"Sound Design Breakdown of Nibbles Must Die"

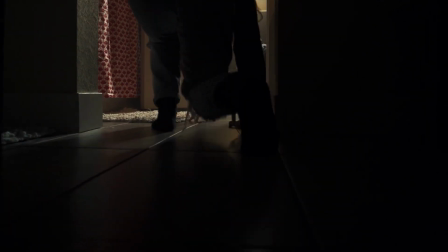This is my sound design breakdown of a short horror film called Nibbles Must Die.
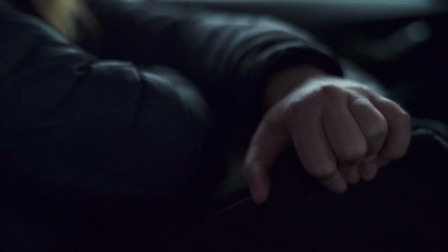This film, directed by Melanie McCoy of Kwai Films LLC, is about a girl coming home from college and being very anxious about a toy in her bedroom.
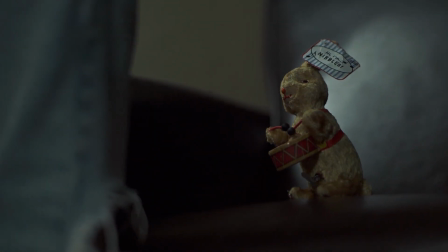My job was to increase our audience's anxiety and give them a sense of foreboding.
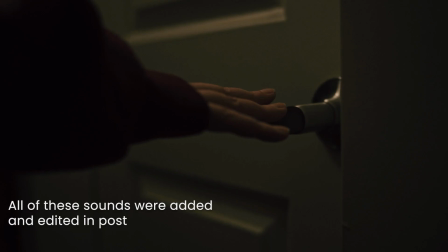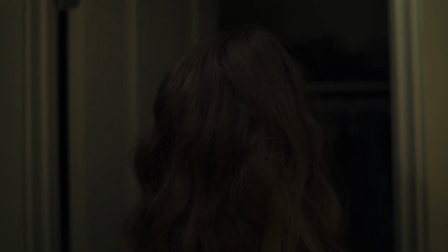The first step after doing a spotting sheet was the sound editing and the music editing.
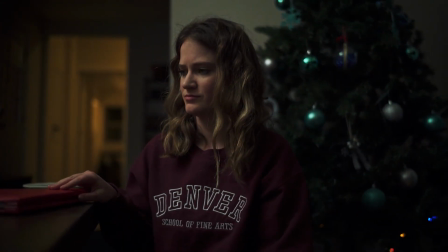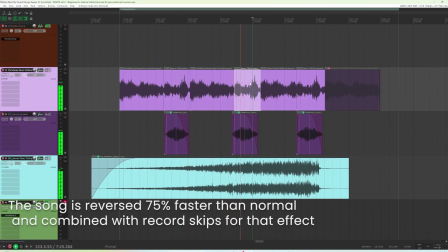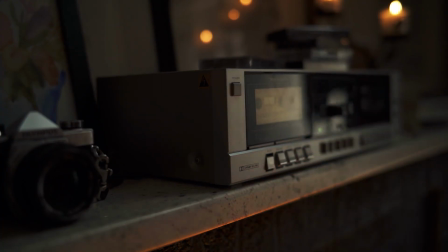adding layered sound effects and manipulating the music set the tone while filling out the world
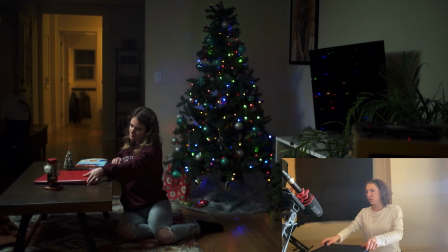the next step was Foley Foley
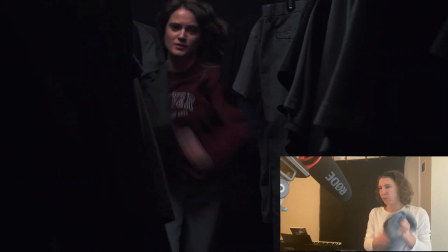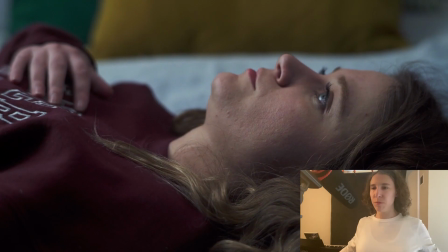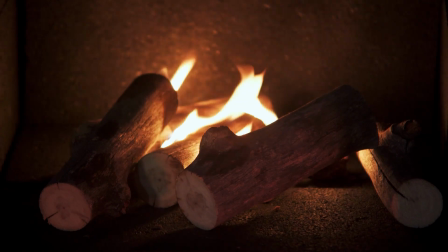was crucial on our tight timeline but it wasn't responsible for the most important sounds in the film this
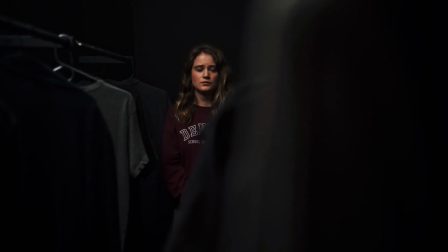is where sound design came in my first step with the sound design was to decide what sound should be associated with nibbles the The first one,
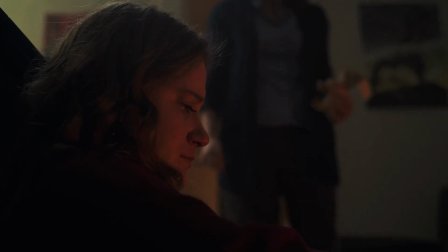The Tick, was made with two wind-up toys, one being Nibbles from the film itself and one being a toy chick whose feet were removed.
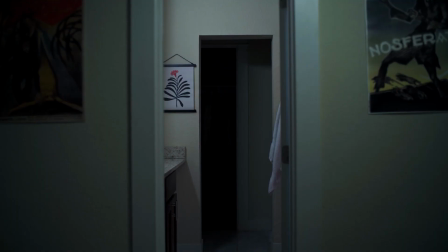The Tick revealed when Grace was thinking about the toy.
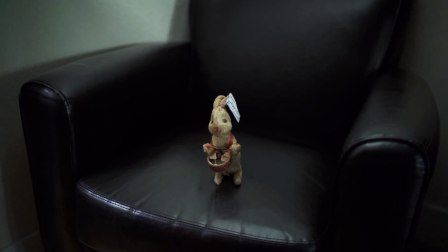The sound when the audience sees Nibbles has a different purpose, to increase their anxiety, so that they can start empathizing with Grace.
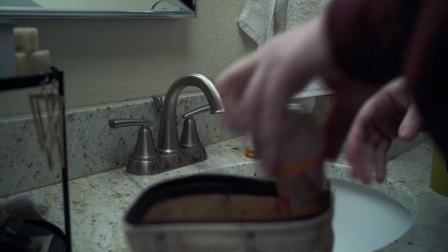The next sounds I created were a variety of low tones to increase tension. Some of these sounds were custom low rumbles,
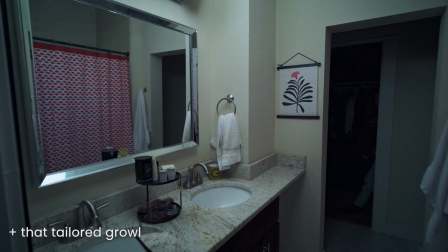heartbeats,
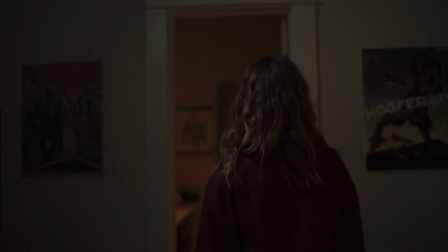a metal barrel, and more.
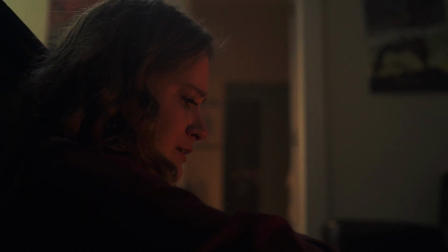Shrel sounds such as the violins used here can be very effective in horror films.
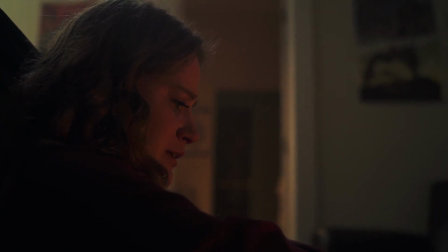I put my own spin on this by creating a set of sounds in phase plants to signal when Grace was in danger.
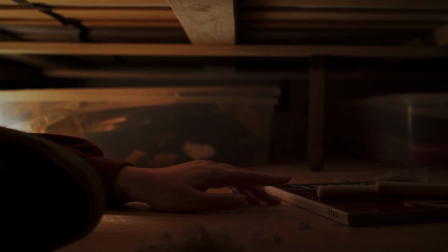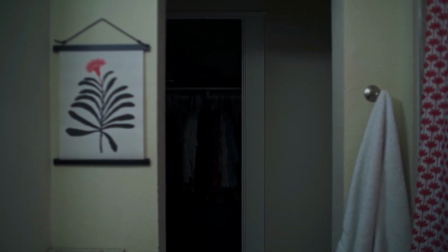Repeating certain sounds gives the audience associations with them that help them either predict what happens next, feel a certain way, or get their expectations subverted.
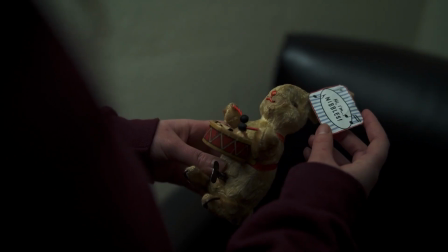Once your audience understands what the sounds in your film mean, you can start telling your story more effectively with them.
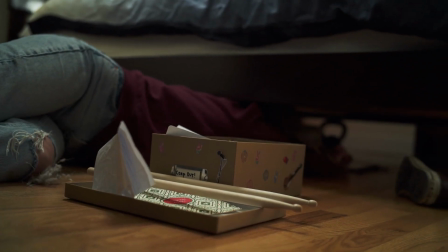This is when the power of sound design really shines.